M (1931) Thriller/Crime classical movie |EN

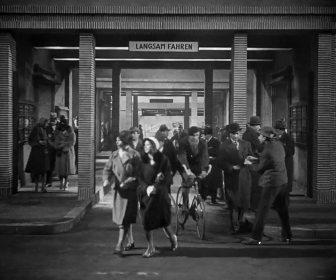The thing about world wars is, of course, they mobilize a nation in its entirety, both on the home front and on the battleground.
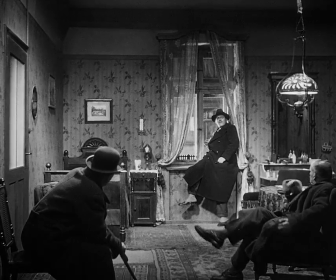In that way, then, Berlin becomes a kind of site of a battleground here. Exactly.
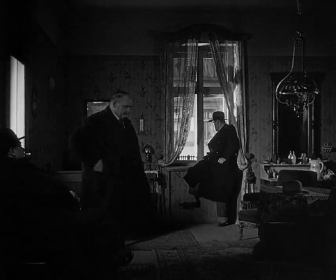And you can see this with small pointers, like in Emil Dustermann's war veteran reference.
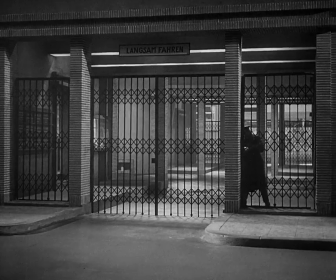And you can also see it in the bureaucratization of the city. You can also see it in the technological landscape.
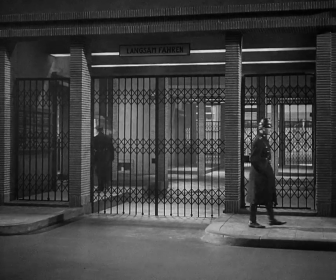Basically, First World War was a war waged with the tools of modernity and had an urban spirit, and it was seen that way.
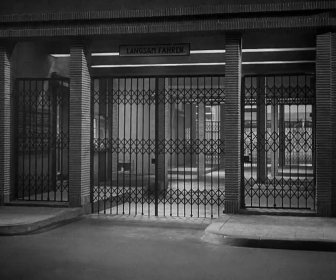Yeah, I mean, striking. We have two set pieces that involve larger operations.
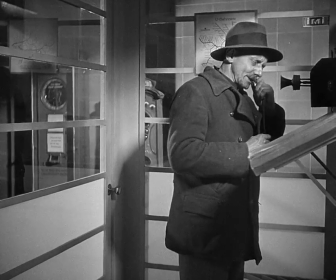I mean, the police raid and then the criminal raid.
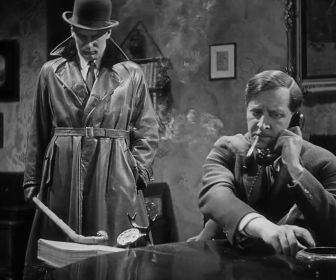And both of them are shown to us as military operations in a certain way.
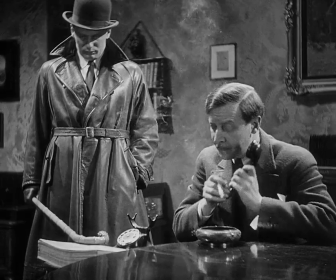And I think any audience, any member of the audience in 1931 would have seen them exactly that way.
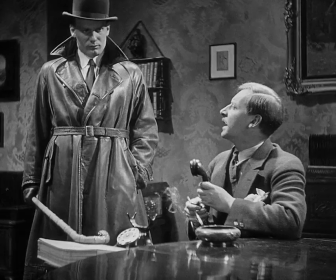Sie behaupten, dass der Kerl sich im Hause versteckt hat.
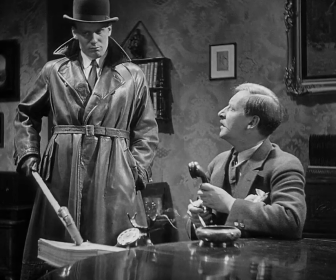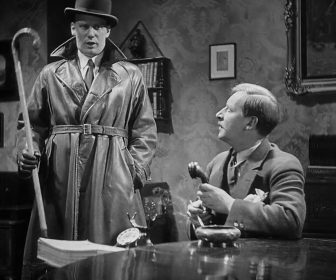Was ist das für ein Haus?
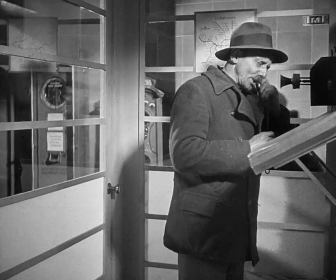Was ist das eigentlich für ein Haus? Ausgesprochenes Bürohaus. Was im Keller ist, weiß ich nicht.
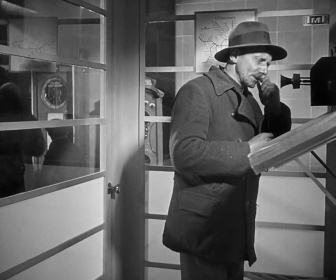Hochparterre ist eine Filiale der städtischen Sparkasse.
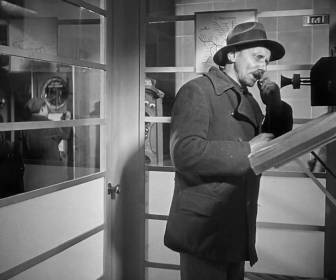Vom ersten Stock bis zum fünften sind lauter Büros und darüber ist der Boden.
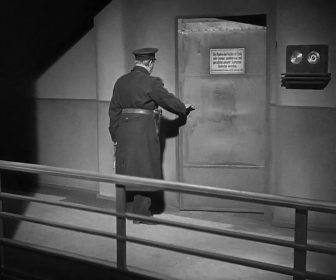Ist doch unglaublich. Ist da noch jemand?
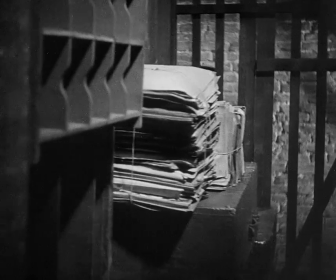Hallo?
You'll also note that this film has been very fluid, very meandering in the way that it's gone from one sector of the city to the other.
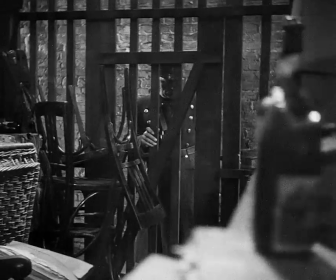At this point, however, we will stay in this building, in this large office building, for more than 10 minutes.
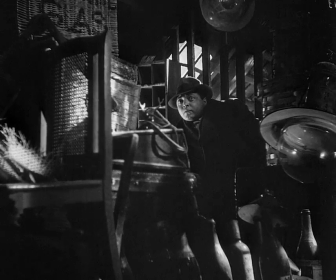The film has a kind of contracting dynamic to it, where space in the end here becomes smaller and smaller to the point where it's essentially reduced to a building and then to a cellar.
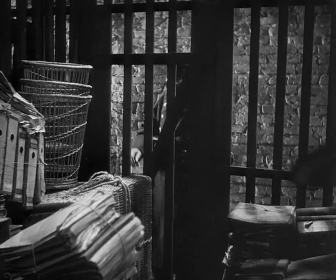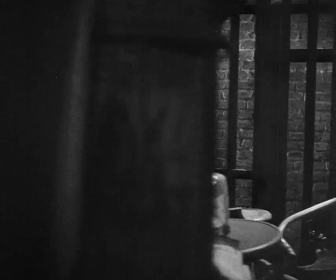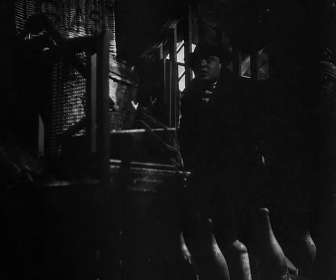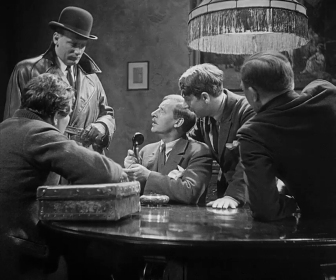Ja. Aha. Scheint also wirklich, dass der Kerl feststeckt.
This will be a very privileged moment for Grundgen's performance.
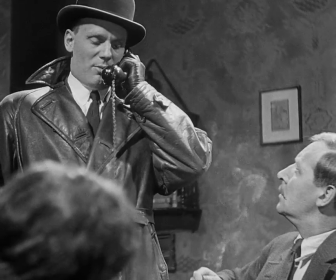You'll see, of course, he's in his quintessential leather jacket with the leather glove and the bowler hat,
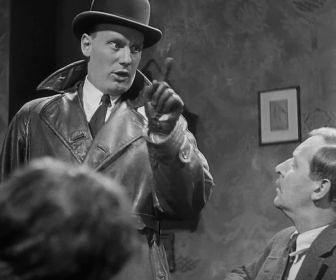natty as ever. Striking about the performance is the expressive use of his hand, that hand that expresses control,
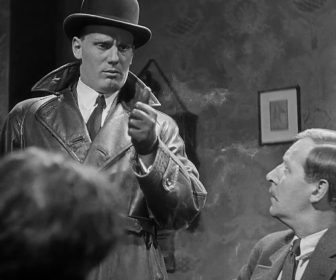power, but also determination, calculation, and potential violence.
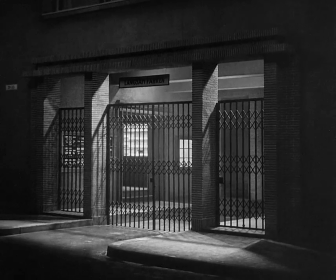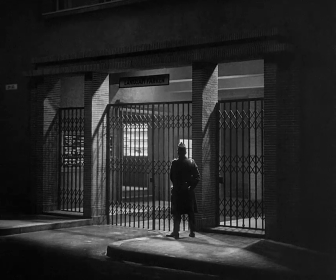This seems to be a policeman, and we, just like the character on screen who will appear, are taken in, for the moment at least, by this ruse.
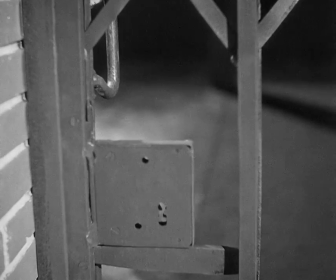Ist doch nicht möglich. Ich hab doch selber. Aber es ist doch.
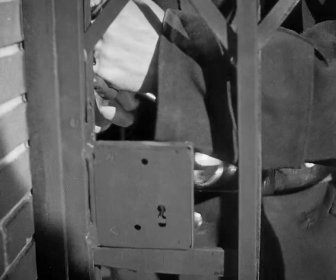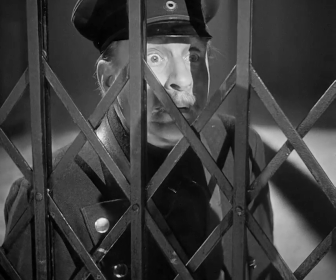at this moment, then the voice makes it clear, as does his face, just who this is.
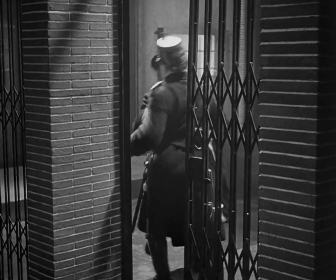Los! Vorwärts!